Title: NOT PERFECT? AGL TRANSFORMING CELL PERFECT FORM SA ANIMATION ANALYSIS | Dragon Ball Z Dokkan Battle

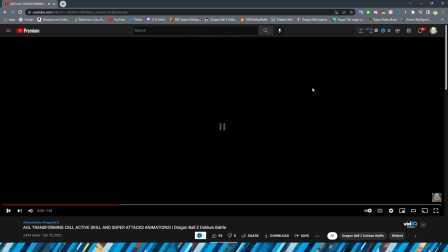12:20 I will say, though, a part of that, right, despite obviously me really liking those effects with like the white shine on Semi-Perfect Cell,
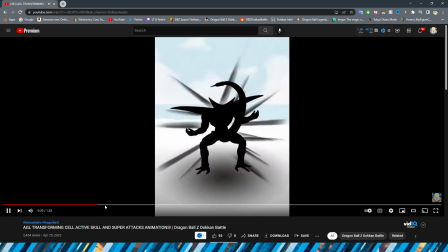12:29 I will say this animation is kind of underwhelming from the beginning part where Cell just sort of expands a little bit to them just panning up his body,
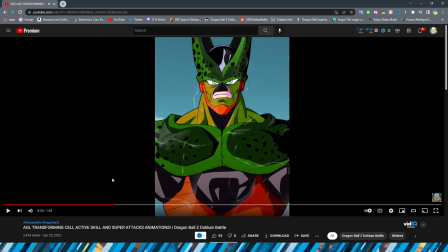12:37 right? I understand that obviously because it's a transformation animation, they don't want it to be like insanely long, because of course it is just supposed to be quite literally that, a transitional animation. It's not supposed to be a super attack where it's anything crazy long, but it still would have been cool to have like a couple angles or something like that,
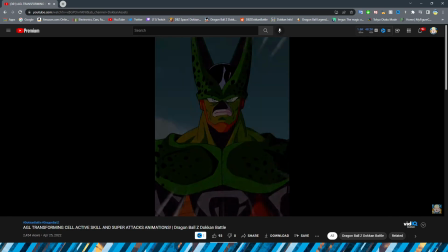12:56 you know, rather than just sliding up the PNG of Mr. Cell himself. But either way, I digress.
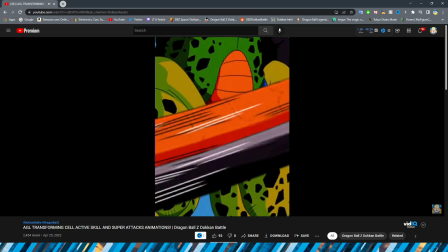13:02 Definitely pretty cool.
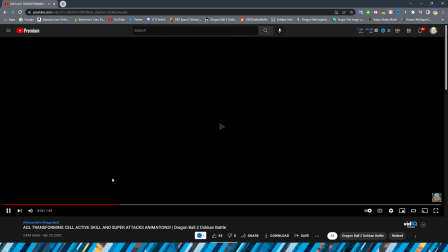13:03 This, oh man, okay, so before we even get into the animation here, the effect of Cell's tail sliding by the screen,
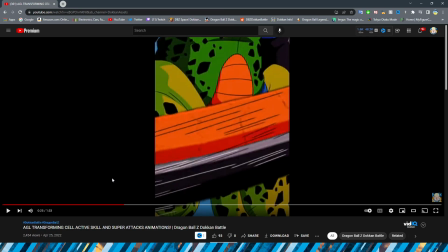13:11 this almost makes up for the animation of the transformation being a little bit lackluster,
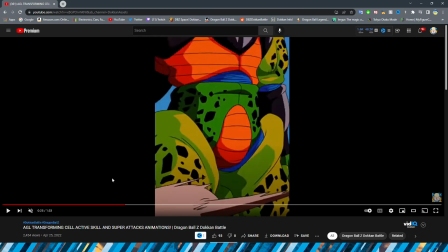13:16 because this section is so neat with Cell's tail sliding by the screen.
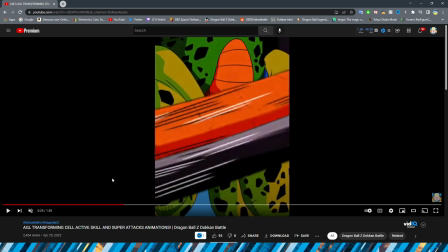13:21 I think they did a great job representing that, and definitely a very cool angle as well.
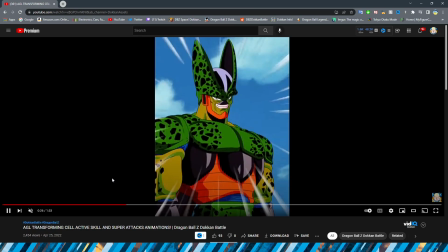13:27 Obviously, as he sort of goes, you know, and it flies by the screen and then pans up to him smiling. There is a little bit of a fade on the smile. It is kind of hard to catch in the actual animation, I feel like. But yeah, unfortunately, it's not just him actually growing a smile. It's him just fading his smile into existence.
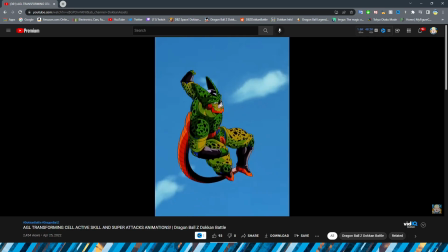13:45 But again, I assume that's cutting corners a little bit on their end. Oh, I didn't even notice that one, though, the first time I watched it.
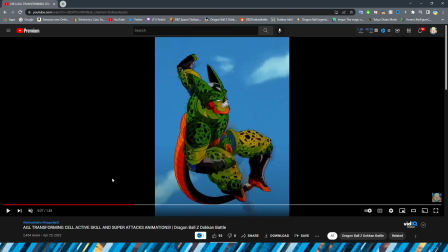13:52 Okay, look at that fade. Ooh, that's mad ugly, bro. Yeah, I am definitely not a fan of that. Yeah, that's kind of unfortunate. I will say, there also are some really weird cuts here. Like, I guess they sort of mask this by having it be, like, close to the same pose.
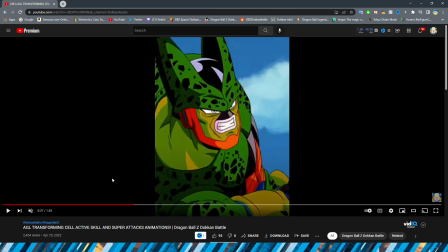14:11 By the way, look at the quality difference on these assets to these assets. Definitely you could tell what they prioritized here.
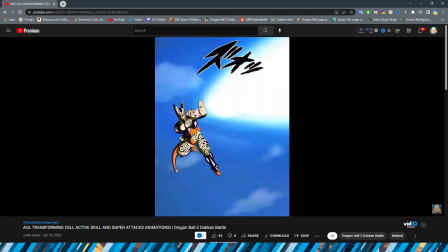14:18 Yeah, very interesting transition there. Alright, so obviously we have a quick... as well,
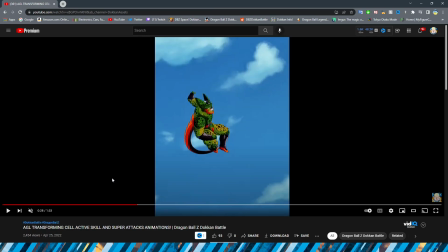14:24 another sort of just like immediate change in pose from getting ready to fire Ki Blast to firing it, which this one I don't mind as much, because obviously this is supposed to be quick, snappy, and like he's getting ready to just launch the Ki Blast immediately.
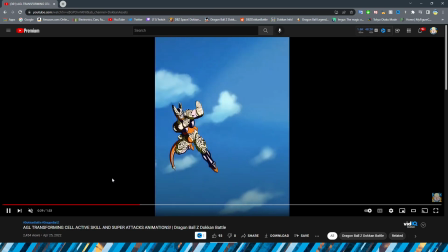14:36 The Ki Blast looks pretty cool too.
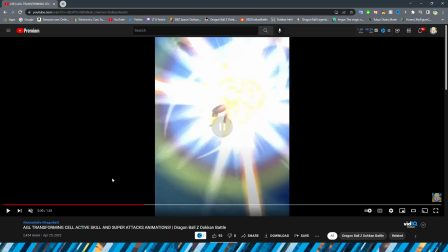14:37 The cloud in the background kind of looks like a puff of smoke, which I don't know if that was intended, but Definitely love the movement on the Ki Blast as well.
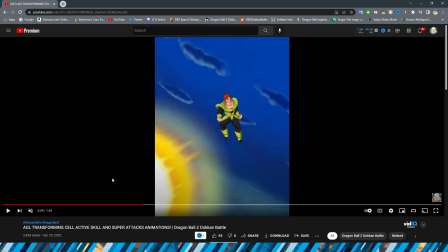14:45 It's always nice when they actually give the Ki Blast some life rather than just making it a circle, rather than making it a Dragon Ball Heroes Ki Blast, I guess you would say,
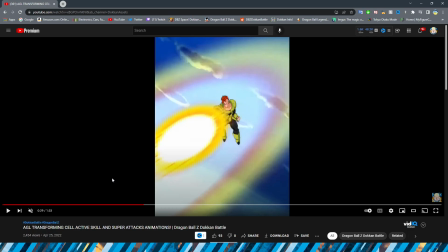14:53 right? It actually has some motion, and I really like the effects outside the actual blast itself too.
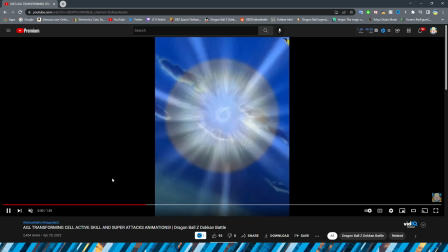14:58 Definitely very cool. Explosion as well is definitely very nice with some of those effects coming back.
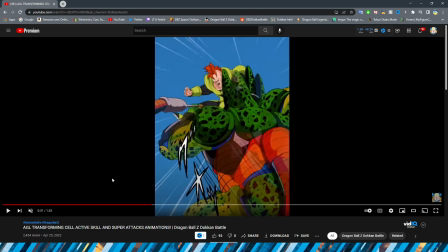15:03 Well, obviously we have Cell teleporting in. Oh my gosh, there is a lot of fading here.
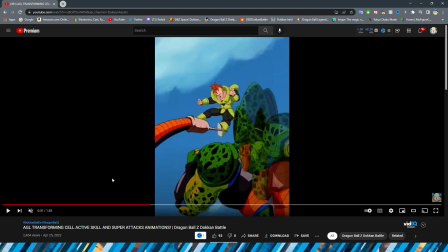15:11 Oh mama. Okay, so we have him sort of looking at this screenshot just kind of like hurts my soul a little bit. I'm not gonna lie. We have him transition from obviously looking at 16 to getting ready to use his tail here.
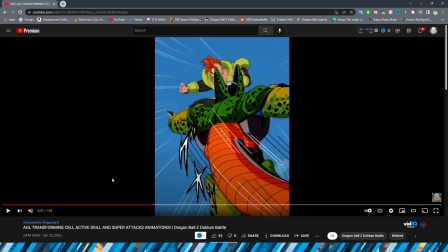15:27 Or so it seems, before it transitions into another punch.
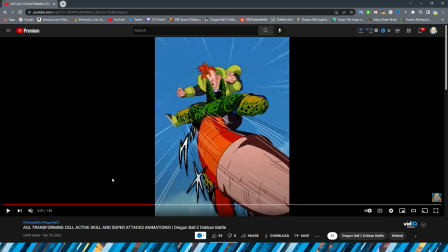15:31 Like I said, y'all know that I'm not really a fan of the punch, but I will say this, or the punch, the fade rather. But this angle, wow, that is a really cool angle with obviously being at the end of Cell's tail. I definitely really like that. And interesting how they have it expand.
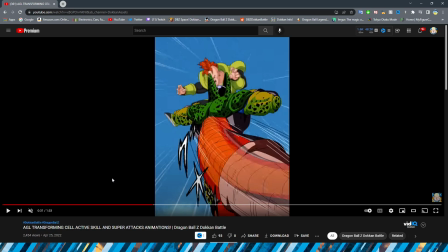15:46 This one, I will say, even though this is also a stinky fade, I think that this one's probably a little bit harder to notice, and this one works a little bit better, I feel like.
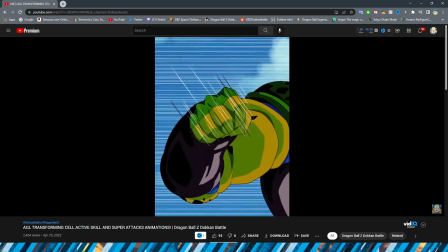15:53 But yeah, definitely a pretty cool angle. Good cut there as well.
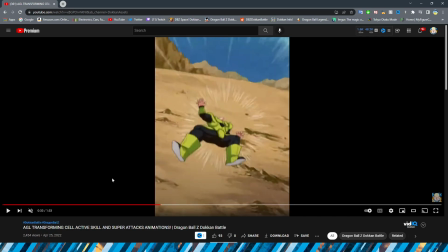15:57 And I think another good choice in cut, obviously going from Cell's face, right, to the fist.
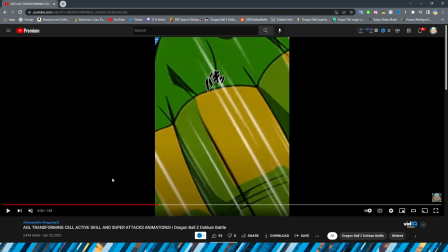16:03 I definitely think, like, that's a cut that makes a little bit more sense from a transitional standpoint than a couple of the ones we've seen here.
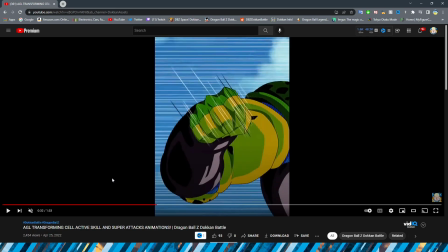16:10 Like, maybe they could have done something here where, you know, they have it go from, like, they pan down from his face to his hand.
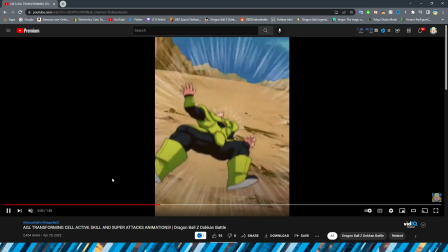16:18 But I don't think every animation obviously needs to be like that. But I definitely think that that one is a good choice for a cut.
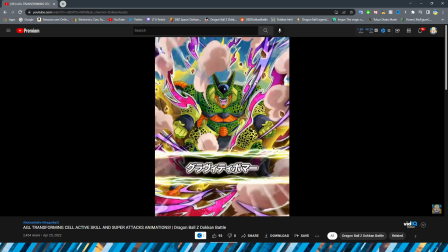16:24 So obviously we cut to the, I didn't even mean to say that, my bad, to the card art.